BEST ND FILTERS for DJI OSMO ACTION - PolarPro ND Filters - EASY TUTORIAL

So having that frame rate exactly as i just described it and then using the appropriate filter to make sure you get the proper exposure and of course we'll be talking about some creative ways to use these in this video as well so let's open it up so over here we have the nd polarizers okay and there's five of them right here we have the other five what's nice about polar pro inside they have these little cards lifetime warranty the little cleaning cloth now in this video what i'm to do is i'm going to show you first how to use this for cinematography for filming for video then i'm going to show you how to use these as well with photography because you can do awesome things with nd filters as well with photography so without further ado let's get right to it all right guys so i'm in one of my favorite places in miami unfortunately everyone else comes here so that's why you hear that noise in the background people are doing a photo shoot But what I have here is the Osmo Action, and we're going to use these ND filters. I'm going to start out by showing you the rule of film, which is the double shutter speed rule. People call it different things, but the essence of this rule is that whatever your frame rate is that you're using, like 24 frames per second or 30 frames per second when you're shooting video, your shutter speed should be double the frame rate. and sometimes it gets so bright outside you have to increase the shutter speed which makes the video look funny so that's why you need nd filters it really helps smooth out the footage and make it look cinematic and professional so we're going to put
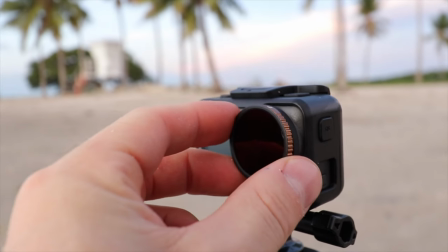these on and i'm going to show you how that's done all right guys so after you remove the cap you have this little attachment and it's magnetic
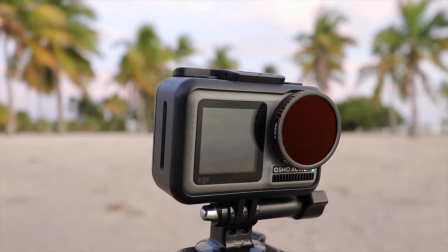so the filter will magnetically just stay right on the front end of the osmo action so it's really easy to put it on and take it
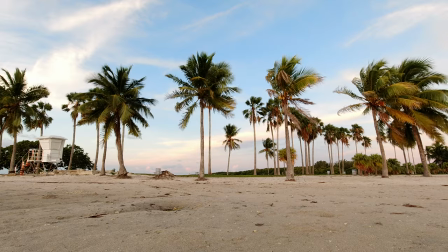off. And then for video, you just want to get that 1 50th of a second for shutter. If you're doing 24 frames per second, that's about it. And then just put on the right filter. So once you have your shutter speed and your frame rate, if it looks too dark, just take a lower number ND filter.
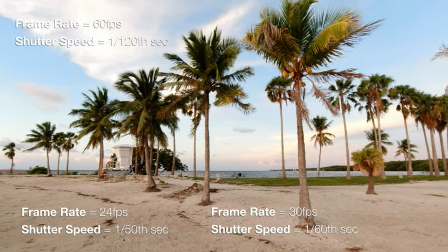So if you put an 8 on, put a 4 on.
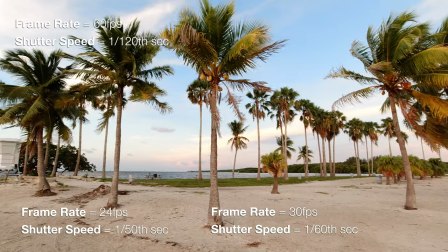But if it's too bright, then you want to put on, or overexposed, you want to put on a darker ND filter or a higher number.
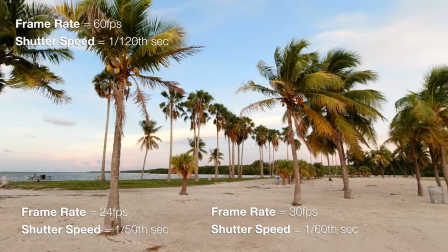So an ND16 or an ND32 and so on. And then once it's on, you're all good.
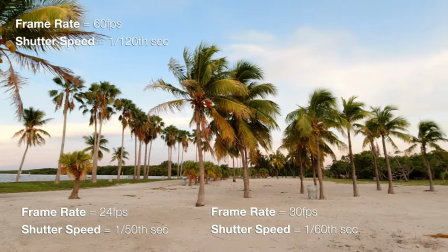Now, as you can see, when I was shooting those palm trees, it looked very vibrant, looked like a polarizer, but it wasn't because the sun was facing them.
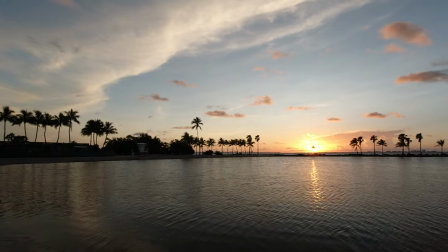If you shoot into the sun, it's gonna be more desaturated. So we're getting a little pro tips here, a little more advanced stuff.
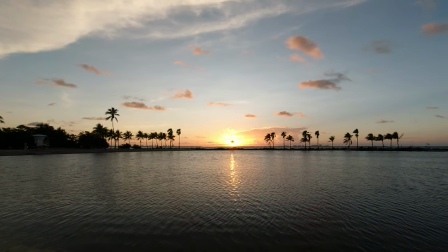It may seem obvious, but a lot of people don't really notice that. There's so much to think about when you're shooting.
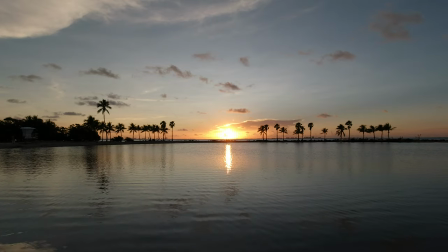Some of these things you don't notice till after you shoot. This happens to me all the time.
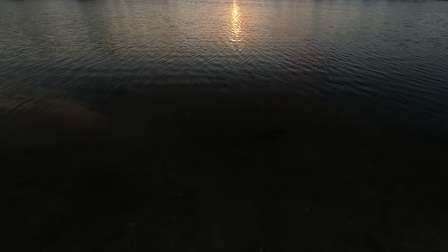So now analyzing this footage I can see that yeah when you shoot into the Sun not only is it desaturated But one more little tip here is
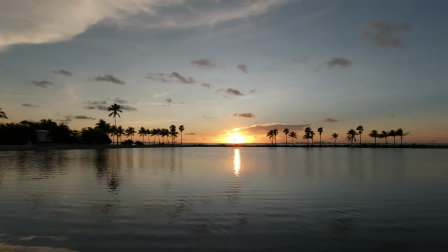you can see it's more dramatic because when you shoot into the Sun It forms a silhouette and we're talking about into the Sun during golden hour
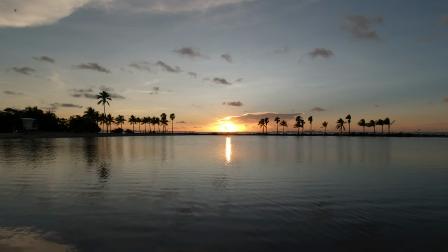I'm filming right now at sunrise So as you can see if I'm shooting right into the Sun those palm trees look like silhouettes You can't see
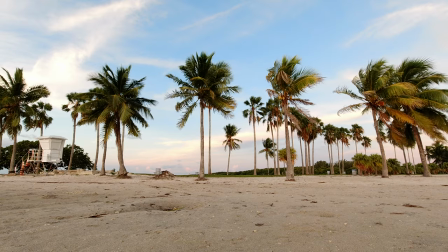any detail in them whereas I just turn the camera around And then you can see all the detail in the palm trees and they look very vibrant and very colorful So the sky the palm trees look more vibrant when you're shooting with the Sun when you're shooting into the Sun It's
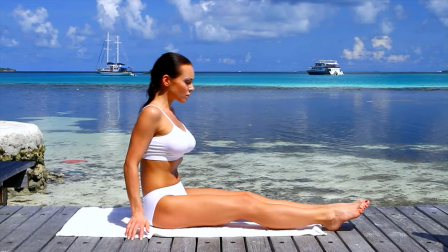the opposite looks desaturated a little more cinematic now which color tones you prefer that's up to you If you use the polarizer,
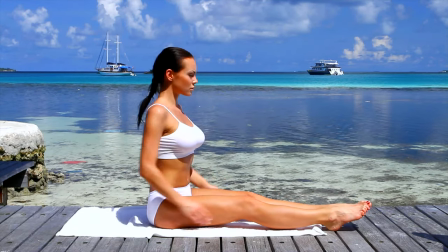it's gonna make the colors a little more saturated. Alright, so that's it for video Let's go on to photos Okay So photos is a lot different
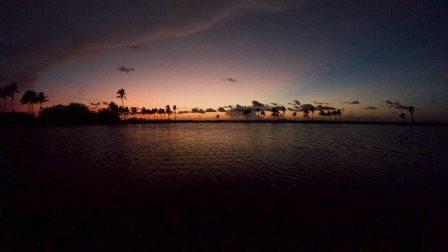than for a video because with video basically what you see is what you get Okay, so you want to make sure it looks good on the screen when you're shooting video when you're shooting photos with
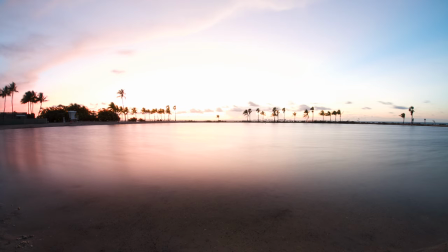an nd filter or polarizer It doesn't have to look exactly how you want it or even when you're shooting normal because you can manipulate
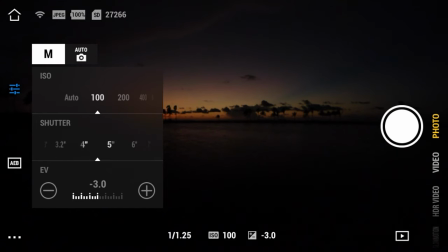all sorts of things So what I did here is I put the polarizer on I said polarizer in this case I used an nd filter just a plain nd
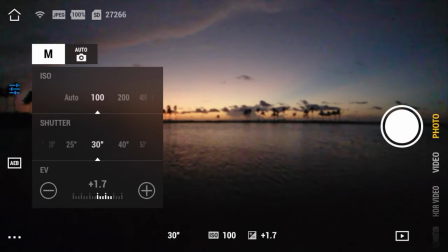But you could use an nd polarizer as well And you'll get the same kind of look just more vivid saturated colors and I set my shutter speed for a very long time.